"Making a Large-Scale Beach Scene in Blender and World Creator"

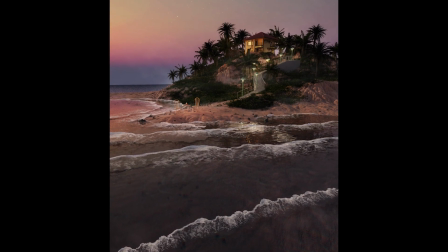[0:04]
Hello, this is James from James Films. Thank you so much for tuning in. You guys are fantastic.
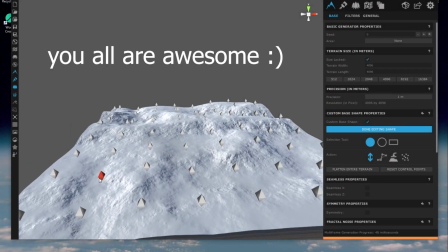[0:10]
I always appreciate the support. We've got a fun one for you today.
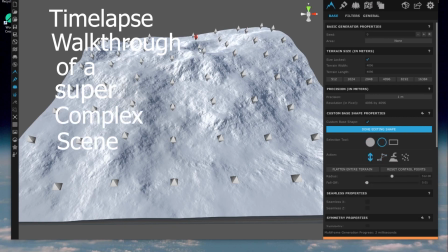[0:13]
It's a time-lapse walkthrough of a super complex scene that I put together with a combination of World Creator and Blender.
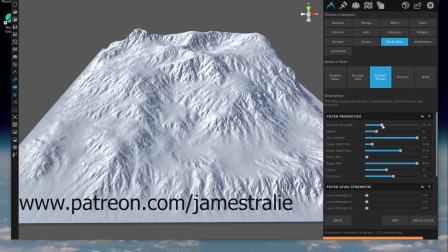[0:20]
If you're over on my Patreon, you'll be getting the displacement map that you see me generating right here, right now, as well as some really cool texture masks,
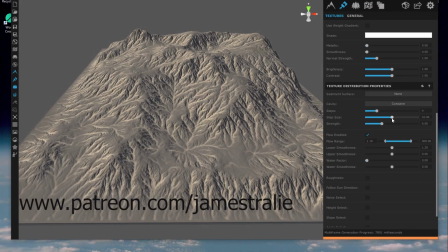[0:31]
that you see me generating right here, where you can actually blend some textures together, some sand and rocks or what have you, to generate a really cool mountainous scene.
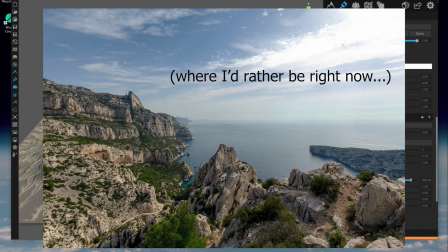[0:38]
I was inspired by the Cannes National Park in the south of France when creating this scene, and I had a lot of fun putting it together, so hopefully you will enjoy the ride.
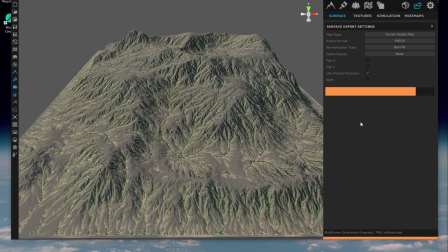[0:47]
So what you see me doing right here is very quickly, you can see World Creator is very fast, generating a really rough displacement map of this mountainous region, and you can just block out some textures where you want them to be very quickly as well.
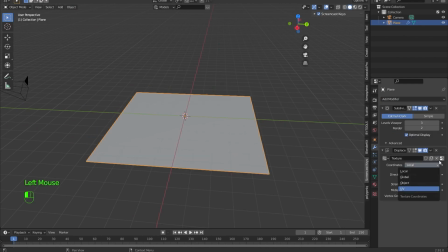[1:01]
So I head on over to Blender, displace a plane with that texture, first subdivide it a couple times to get some detail to it to be able to displace.
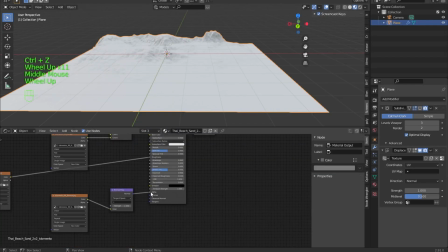[1:09]
And then I'm going to start assembling these textures. And what I like to do is use a couple different slots in Blender to kind of load my textures up, and then use the Node Wrangler add-on to kind of add them to these little square regions,
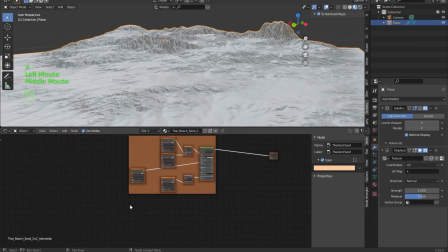[1:22]
or little rectangular regions, so I know which one is which when I'm combining them all together.
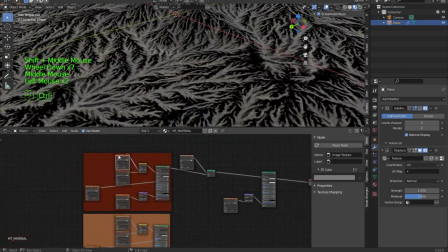[1:27]
I can then bring in these texture masks to make sure that the texture is only applied to a specific region that I want it to.
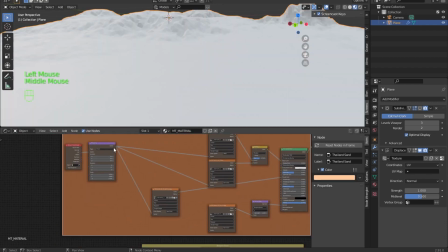[1:33]
So I mixed these rocky and sandy textures from Quixel Megascans very quickly to get a really nice result.
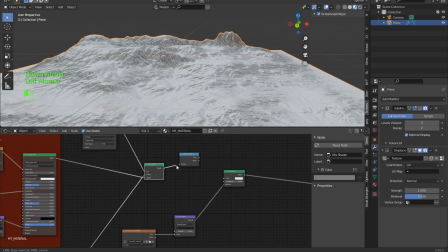[1:40]
And I'm bringing in my third one here right now to combine together to just add a little bit of differences to it.
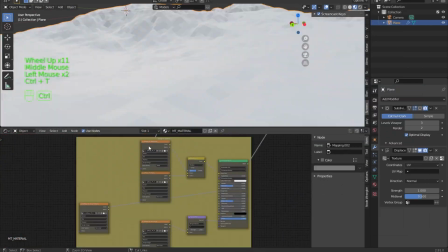[1:48]
You don't want it all to be looking super cohesive. You want the scene to look as natural as possible.
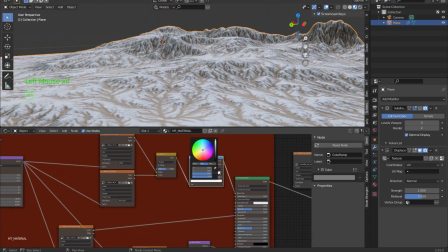[1:52]
So combining a lot of these different textures together in a seamless way really adds a level of detail that makes it much more photorealistic.
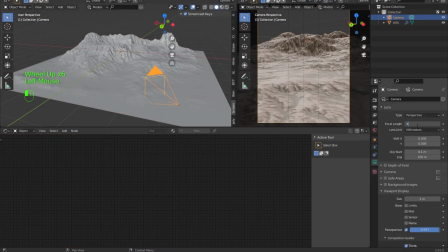[1:59]
So that's what I'm doing right here. I also like to set my camera angle very early just so I have an idea for the composition of my scene.
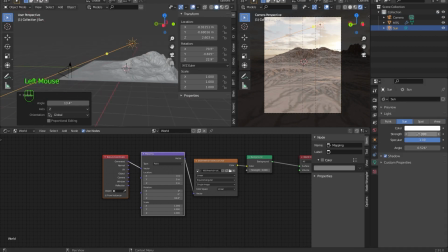[2:05]
And so that's what you see me doing here. I like to also add in an HDRI and a sun lamp to get an idea for where the shadows and light will be falling.
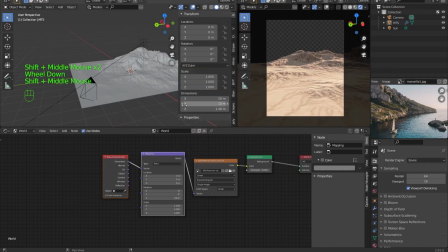[2:13]
This is going to be adjusted like 1,000 times as I go forward with this render,
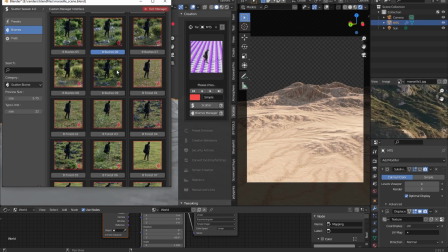[2:17]
but it's just nice to have something to work with to start out with, especially when you start scattering assets like grass and rocks.
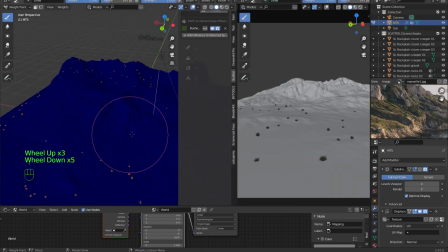[2:23]
So I use the scattered add-on from the Blender Market. It's a fantastic add-on, which you can use to very quickly add some biomes to your scene,
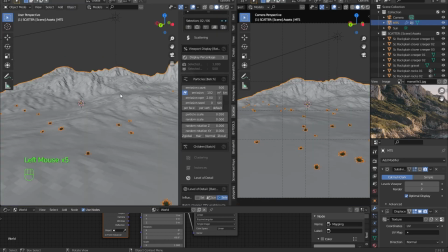[2:31]
and then paint using weight paint where you want them to actually show up in the scene. So you see I brought in a reference image of the Cannes National Park,
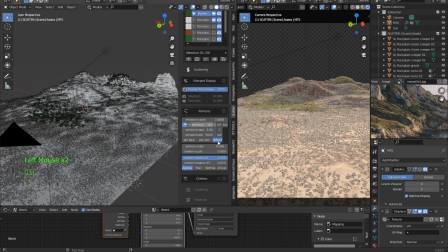[2:38]
and you notice the grass kind of fills in the crevices and somewhere in the peaks in some places of the mountain.
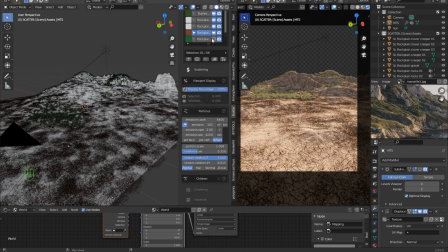[2:45]
And I want it to affect there, but not at all on the beach.
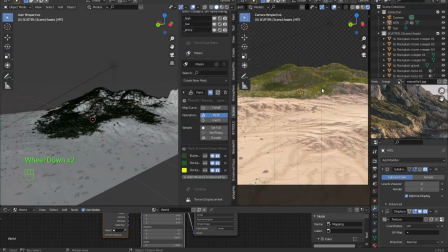[2:47]
So I painted in the grass and scale things up and move things around so that they show up exactly where I want them to on this kind of mountainous region.
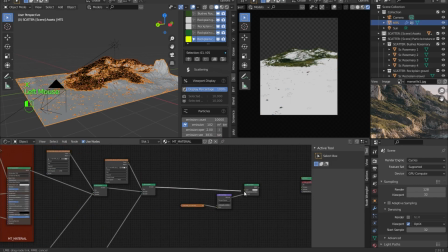[2:55]
I'll go back and play a bit more with the textures just to make sure that the colors are looking good and matching well
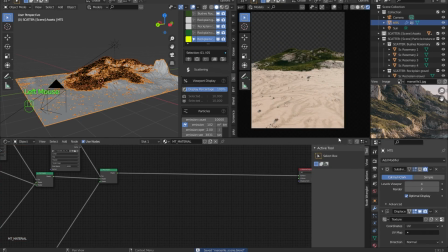[3:00]
with the kind of darkish green of this grass and other little assets.
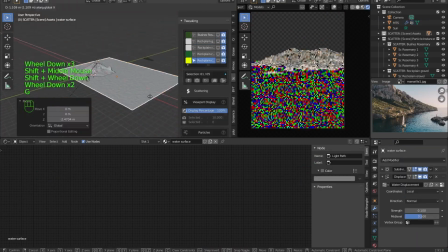[3:05]
And then I actually bring in an ocean texture, which I've been kind of developing and playing around with in other renders.
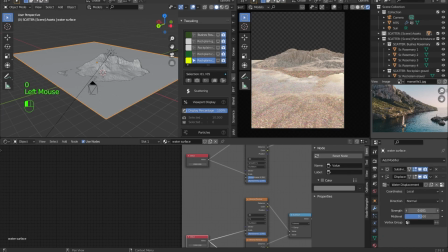[3:11]
And it uses actually a Voronoi noise to generate some really nice looking caustics,
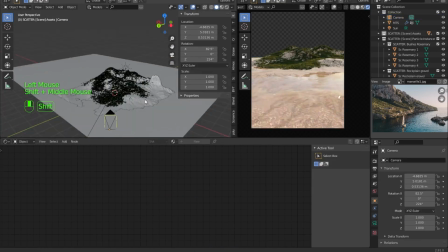[3:16]
which won't really actually read as much with this render because I'm actually going to end up with a nighttime render at the end of this.
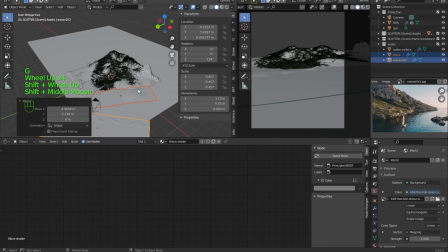[3:21]
But it's just a nice texture to add in some really cool water that looks realistic.
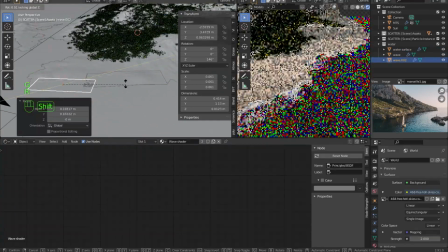[3:28]
I've also developed this really interesting flat plane texture, which I added
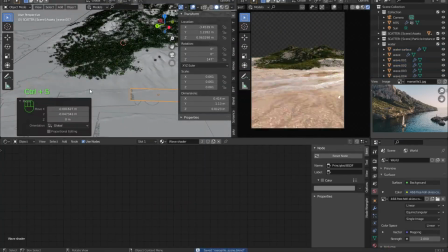[3:34]
an image of a ocean wave from polygon.org, or Polygon, Andrew Price's website.
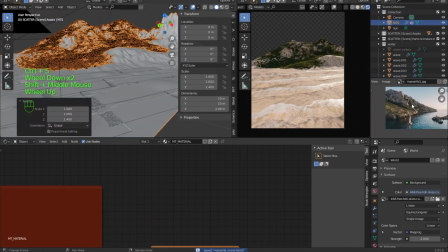[3:41]
And so I used that and actually sculpted it a little bit to add some detail,
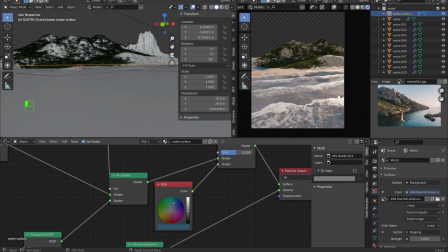[3:45]
some geometry to it, some three-dimensionality to this plane, so that these actually look like ocean waves coming in.
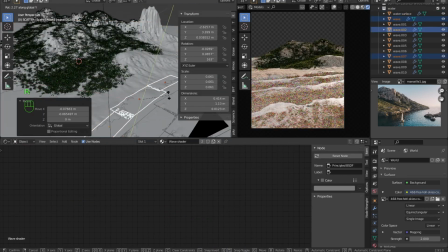[3:50]
I just duplicate them like crazy.
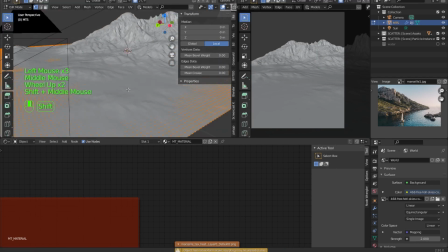[3:52]
These planes render like super quickly, really don't kill my render time at all, so I don't mind having a whole bunch in my scene.
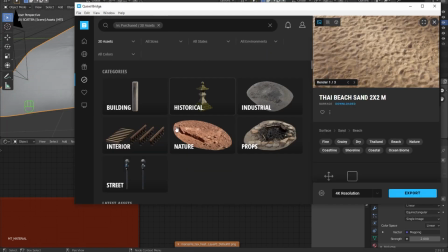[4:00]
I actually want to pull down the ocean floor a little bit more so that the volume absorption that's a part of
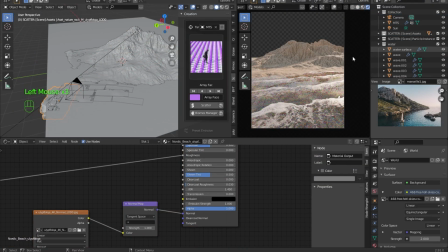[4:06]
the ocean texture really reads well and makes it look like the water's actually getting darker the deeper you get,
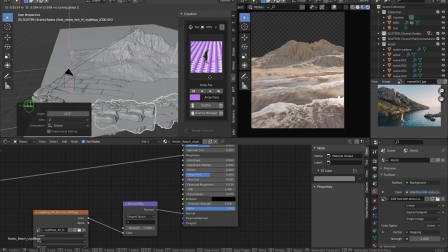[4:12]
as it physically should in the real world.